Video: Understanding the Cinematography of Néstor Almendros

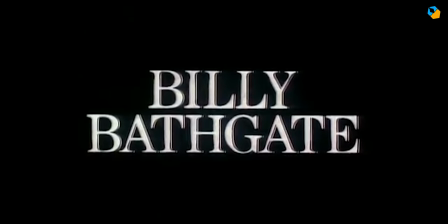0:07 Hi my name is Sarish Sudhakran and in this video we'll analyze the cinematography of Nestor Almendros.
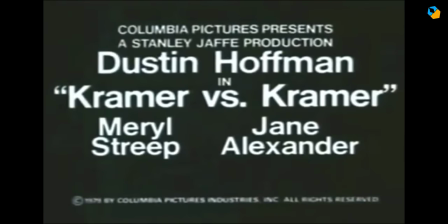0:14 The goal of this brief video is to break down his techniques so you have a starting place to learn more about his work.
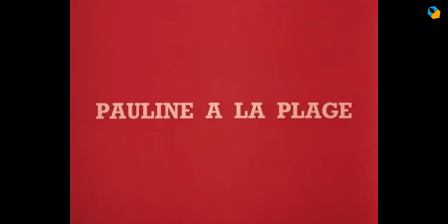0:20 Nestor Almendros passed away at a young age, but not before leaving a legacy most cinematographers can only dream of.
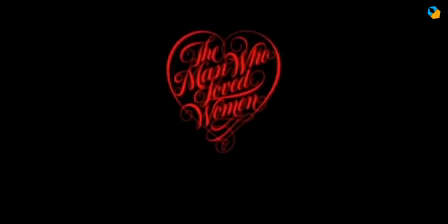0:27 The two directors most associated with him are Eric Romer and Francois Traveaux.
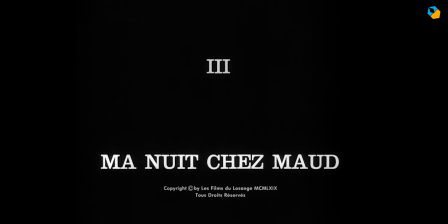0:33 Together they showed the world how low-budget independent cinematography can sometimes be more exceptional than when you have too many options,
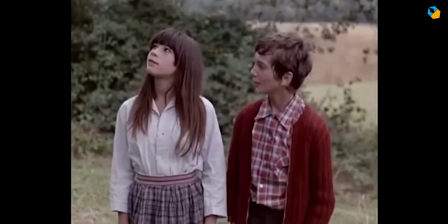0:41 which was his core philosophy, to eliminate every unnecessary light or tool so the acting and story takes prominence above all.
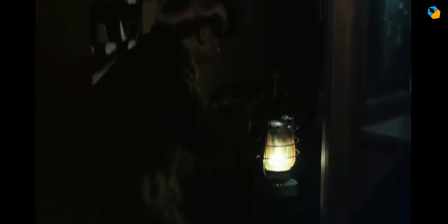0:50 His strategy was to always augment what was already on location, never to overpower it.
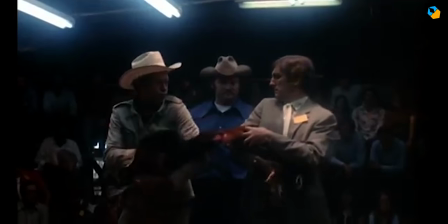0:56 He always stuck to one motivated light source, usually the sun.
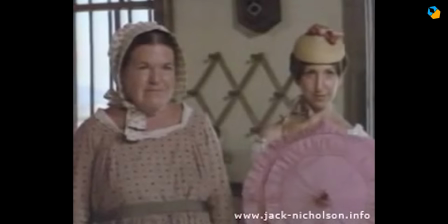1:00 When he was indoors or in the studio, he imagined how the sun would light the room, and that guided his choices.
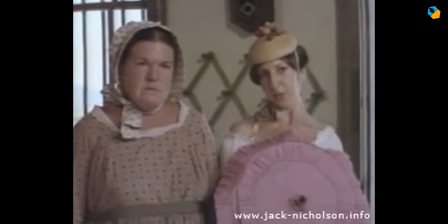1:07 He first tried to use the light available, but it always needed some reinforcement due to the traveling sun.
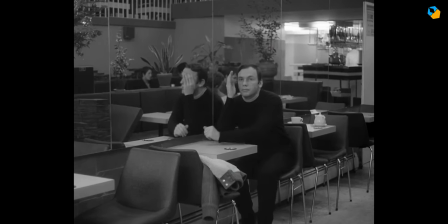1:13 He was a consistent user of mirrors to bounce sunlight into a room.
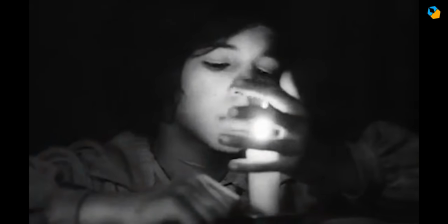1:17 He also used practicals as motivated light and just bounced off them to wrap faces.
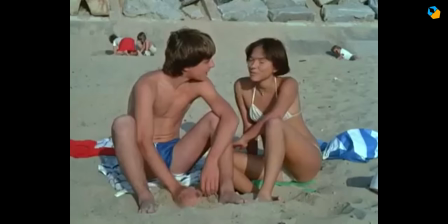1:23 On exteriors he used reflectors or cards, or sometimes just bounced light off materials like griflon or other fabrics.
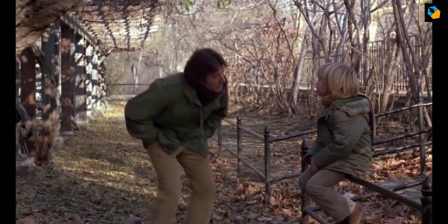1:31 His goal was to achieve an even layer of soft light without any hard shadows, and this allowed his directors to explore the scene as they saw fit.
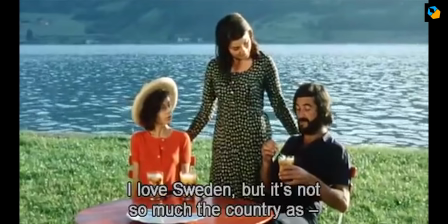1:40 When lighting wasn't an option, he mostly stuck to backlighting, shooting at golden hour or when it was slightly overcast.
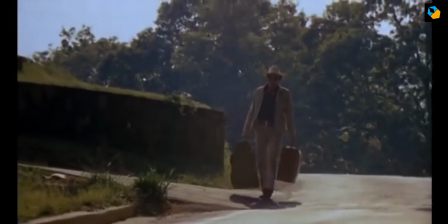1:46 He typically backlit his actors so the exposure on their faces remained constant longer.
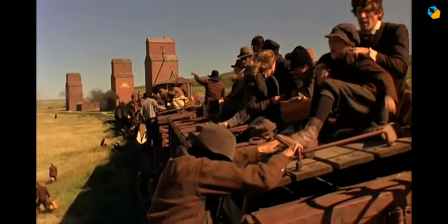1:52 The epitome of this technique, for which he won an Academy Award, can be found in days of heaven.
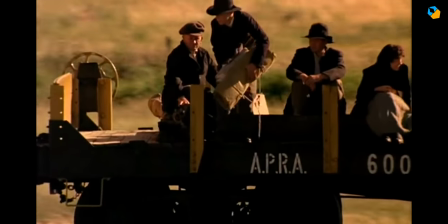1:58 A few portions of it were shot by Haskell Wexler who had to step in because Nestor had a prior commitment.
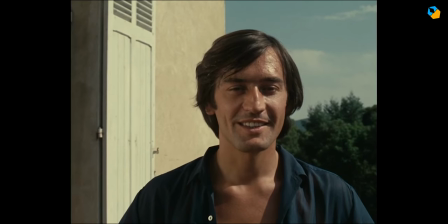2:05 He always tried to eliminate diffusion and unmotivated close-ups. He also disliked slow motion and other gimmicks.
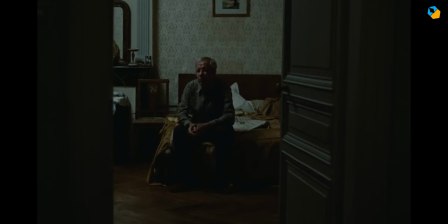2:11 He focused all his attention on creating an atmosphere by the elimination of unnecessary
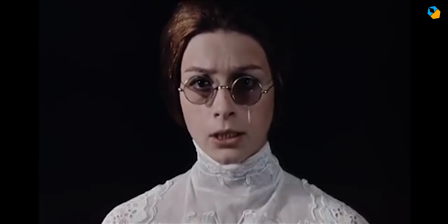2:16 light and to highlight his actors so they could take center stage,
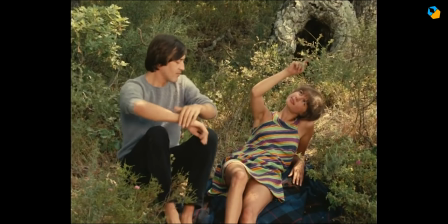2:21 almost like a vignette. He was one of the first to use the orange tone look in The Collector, which was his first film with Eric Romer.
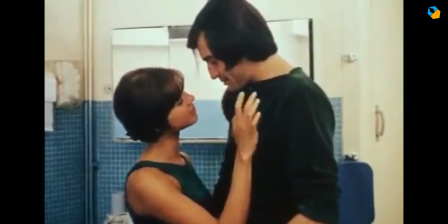2:29 Legend has it they only had five photo floods and made do with practicals or whatever they could lay their hands on.
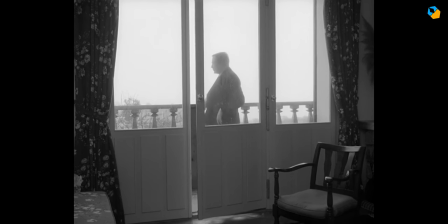2:37 Today's cinematographers can take note. He wasn't afraid to put his actors against burned out skies.
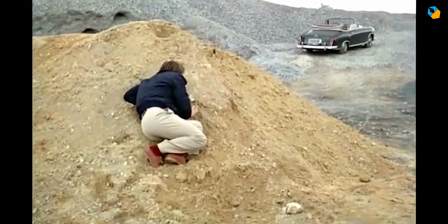2:42 He avoided the blue postcard sky for its own sake and never let the landscape overpower the actors.
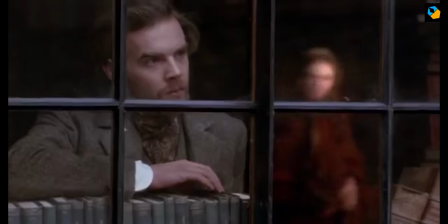2:49 However, when it was called for like in Story of Adele, he underexposed to preserve the texture of subdued natural light.
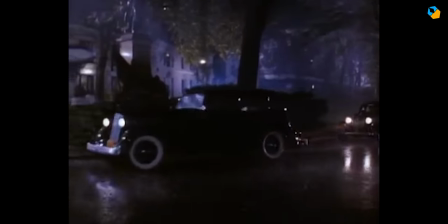2:56 For night scenes he tried to augment existing street lamps or used them strategically to light his actors.
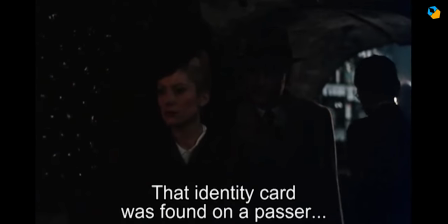3:01 He also experimented with color balance. For example, in the last Metro,
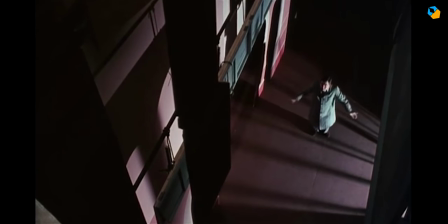3:06 he dipped a 25 watt bulb in yellow bath for interiors and replaced street lamps with blue bulbs to create the unique world of that movie.
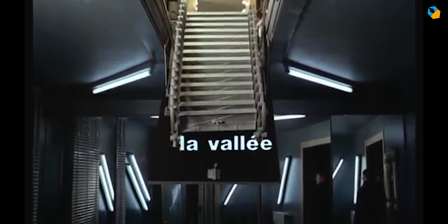3:15 In Mistress, when faced with bare walls and no window, he used fluorescent tubes on walls and fixtures to create an alternate underground reality.
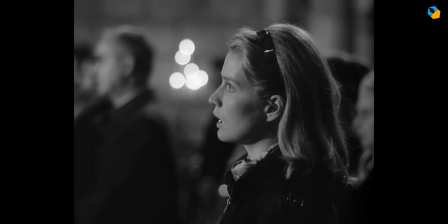3:24 He usually opened up the aperture as wide as possible. He shot at a time when film stock wasn't very sensitive.
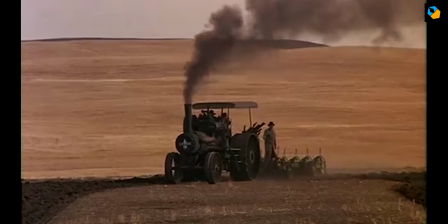3:30 He used the entire range of focal lens, even telephoto lenses, when it was called for.
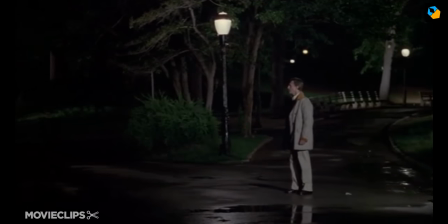3:36 With camera movement, he continued his logic of keeping things simple,
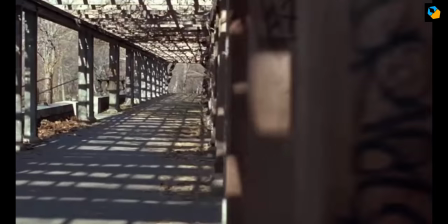3:40 and always preferred the simple tripod or smooth dolly move to other techniques.
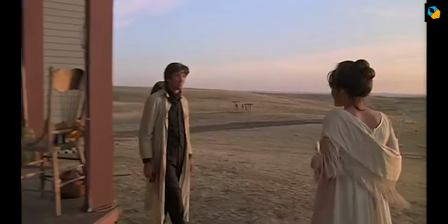3:46 Superficial camera movements weren't his thing.
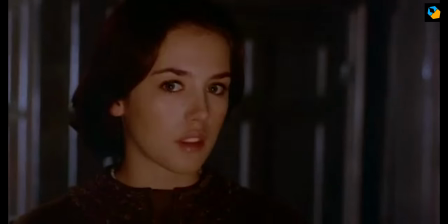3:48 When he lit faces, he had a variable contrast ratio, sometimes flat, sometimes very high, but mostly at around two stops.
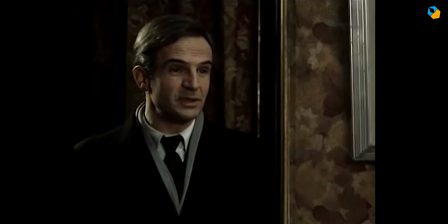3:57 He typically lit in the paramount or three-quarter pattern from above. His catchlights were almost always point sources of light.